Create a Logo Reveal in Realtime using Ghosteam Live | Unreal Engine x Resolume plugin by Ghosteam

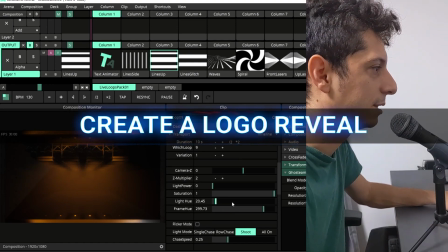0:00 Let's see how we can create some nice logo reveal using loop number 9.
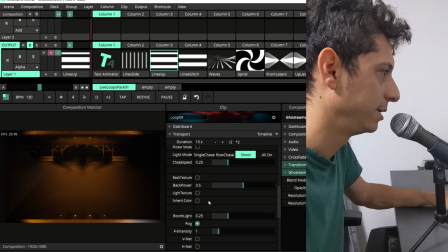0:04 And we're going to enable here this feature called back texture,
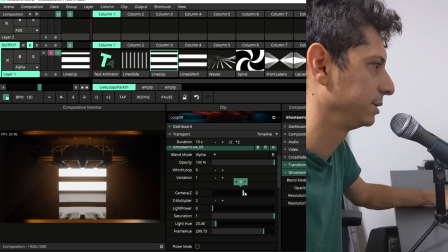0:07 which is going to import the texture input into this kind of like screen in the back.
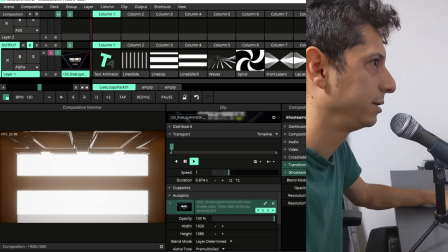0:14 And then let's activate here one logo animation I did a while ago.
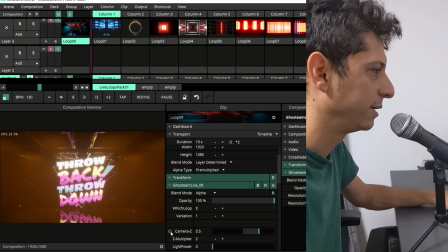0:18 And what we can do now is let's left click the camera set and add timeline.
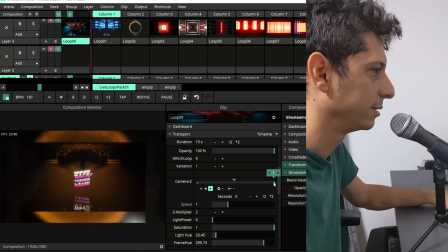0:26 And you see right now it's kind of like going straight forward. So let's limit it kind of like here. And in the beginning, maybe something like here.
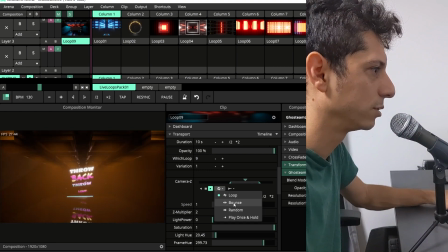0:36 And instead of this mode loop, we are going to choose bounce. And then it's going to go kind of like that.
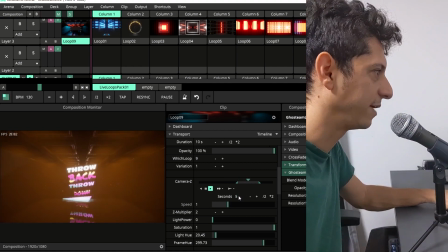0:43 Maybe a bit more limited here. Let's put it for like 5 seconds. And click on the cogwheel again.
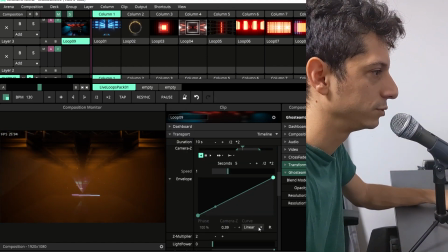0:50 Let's choose envelope. And we're going to change it from linear to something like circular in out.
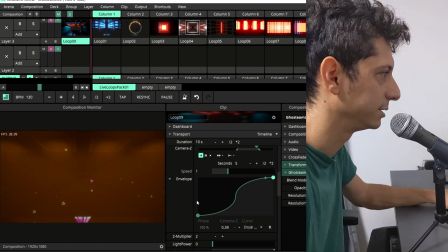0:56 And now we have kind of like this logo reveal animation that goes from the logo itself, the visual, and then reveals the actual scene.
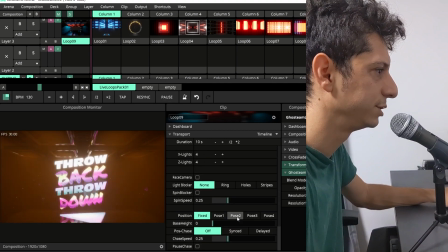1:03 And we can also turn here the position. Let's try position number 2, which is going to make them go down.
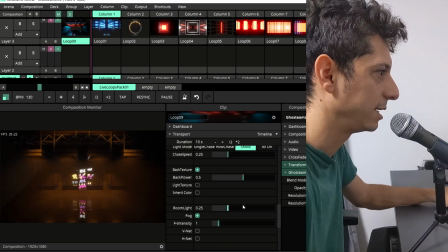1:11 We can also activate the animation as well and turn the light power while the camera goes back.
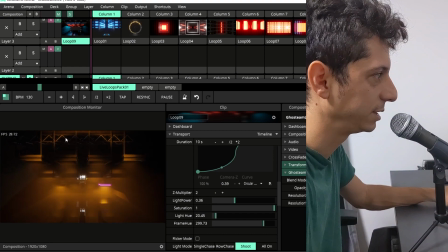1:21 And then create those light effects. And I also match the colors of the scene to the colors of the logo animation, so they speak in the same language.
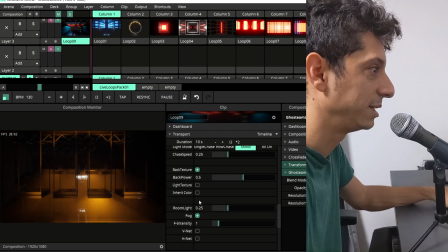1:30 And that's what you can do with Ghosteam Live. Let's do one more thing.
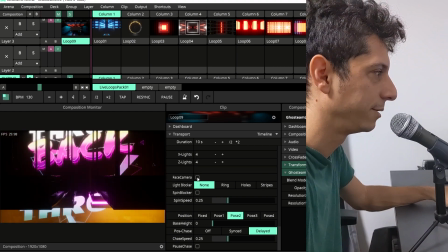1:35 We can also activate the face camera when the camera is moving backwards to add some more drama.
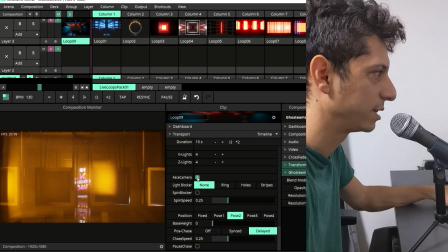1:41 Ta-da!